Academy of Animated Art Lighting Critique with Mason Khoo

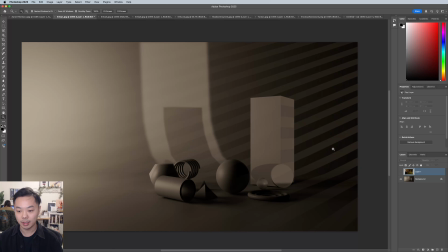[8:17]
But yeah, I mean, I think, as an exercise, I think, what's great about this is that it lets you think about, where the lights are coming from and the shapes of the lights, and I think you've achieved that,
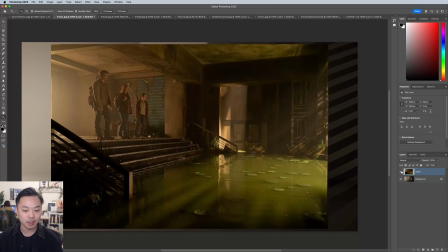[8:31]
and I think it looks like you've learned a lot from this, so it's up to you if you want to do another iteration of this, but
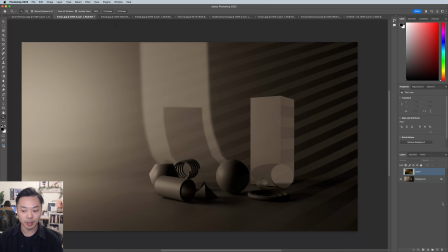[8:39]
if not, I would say maybe move on to the more complex assignments.
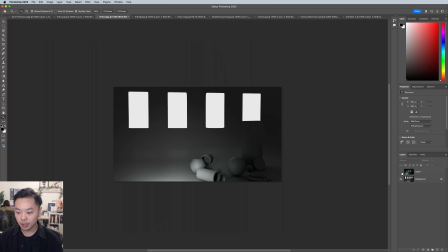[8:45]
But yeah. This is also Last of Us?
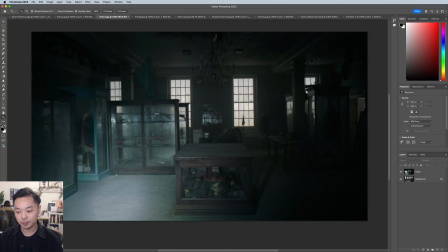[8:51]
I think so. Very cool screenshot. So I think what you've got down here is pretty good. Again, I'm not sure if you're limited to white lights here, but
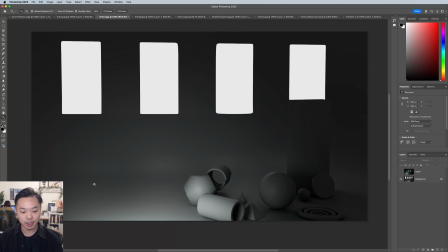[9:04]
maybe getting more of a cool color in your light might help sort of bring everything together. The biggest thing here, I think, is how white your windows are.
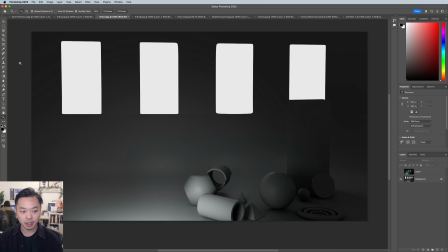[9:18]
It almost looks like you just painted it in there, which is okay, but I think going pure white, this is let's see. Yeah, I think it's almost pure white here.
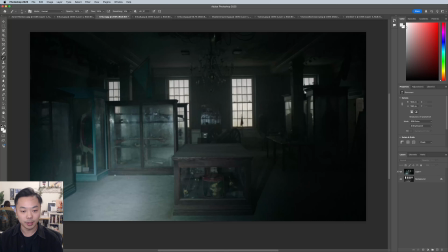[9:31]
It's a little bit under, but looking at the reference, it's not that white, and I think usually we wouldn't want to clip
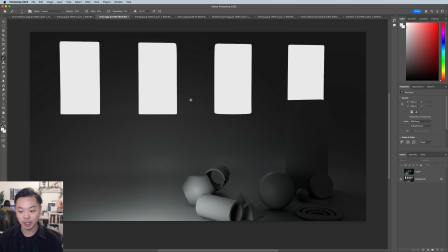[9:42]
the lightest parts of the image this much, because really when you're looking at this image for the first time,
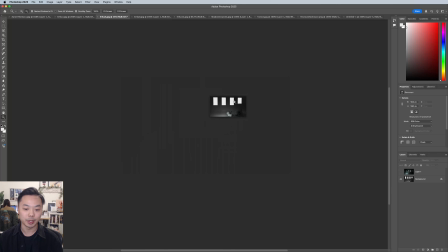[9:48]
all you see are these 4 white shapes. If I make this really small, which is what I like to do a lot, like that's definitely the first read there,
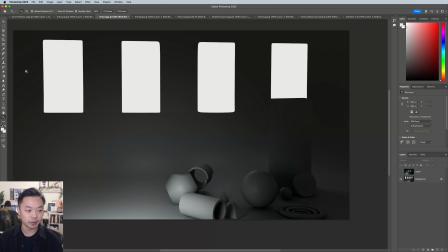[9:57]
and then you see down here, which probably isn't what you're going for. So I would take these white shapes down in value,
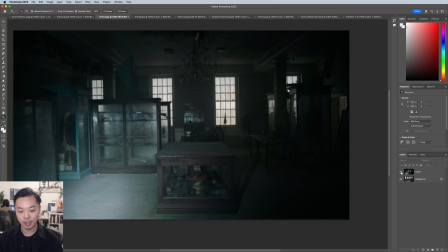[10:05]
sort of match what's going on here, and then maybe even brighten this up
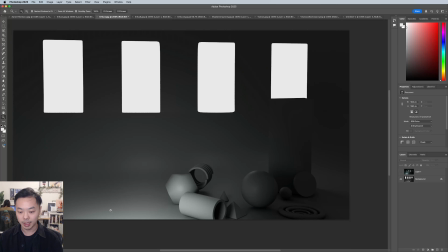[10:12]
just a little bit. But yeah, I do like how, you're letting this kind of go into shadow.
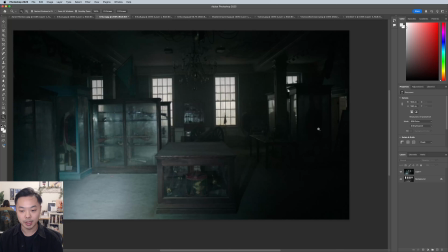[10:19]
It's really cool how they've allowed this right side of the image just to sort of blend together in the values there,
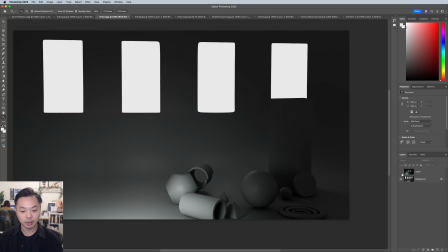[10:27]
and I think you have a similar feel going on over here, which is nice. So I think once you take care of, dimming down these white sources, I think that might help.
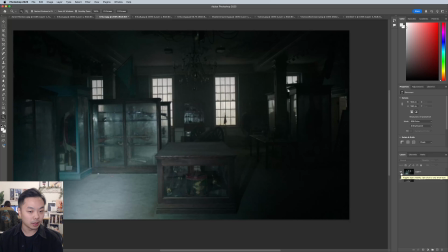[10:40]
Another thing that you could do, maybe if you want, after this is if you take these.
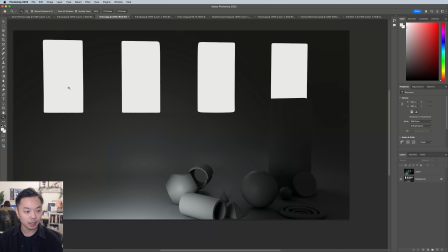[10:48]
I'm not sure if these are actual light sources in your 3D scene. It doesn't look like it. But you could hit this with a little bit more rim, these shapes with more rim from the back, just to motivate it a little bit. But yeah, awesome, great job.
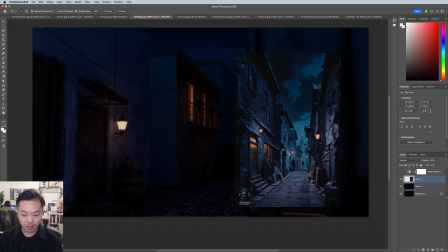[11:08]
Here's another scene from Erica.
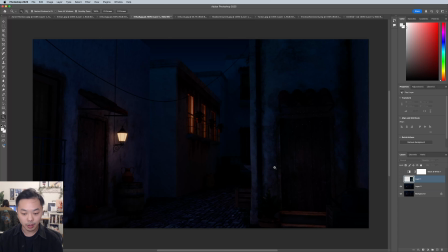[11:14]
You submitted 2 images. I think one is just with the sky. I'm just gonna use that one. So this is the reference over here. So, the first thing I noticed about this, I think the value is just very dark.
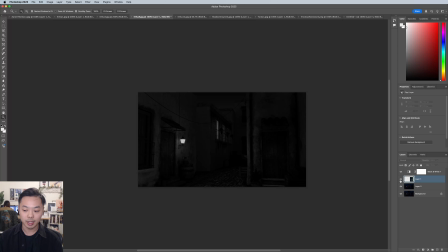[11:30]
If I make this black and white, you can see the difference between your values and this value. I think if we're talking about, if you think about how you see at night,
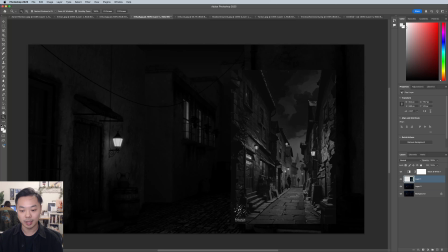[11:43]
your eyes will adjust to the darkness, and then you'll have a new range of values. So you can make things look dark without it actually being dark. That's one thing.
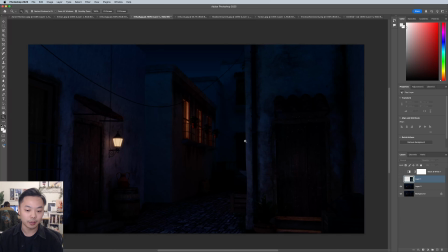[11:54]
I listened to a talk from a cinematographer who was talking about, I think modern trends in cinematography where the cinematographer makes it actually dark and you can't see anything. I think famously Game of Thrones, they did that, and people weren't too happy about it.
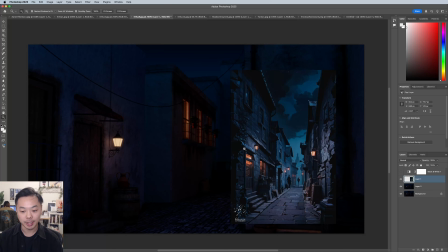[12:12]
I think you can make things look dark without actually having it be super dark, like this image does really well.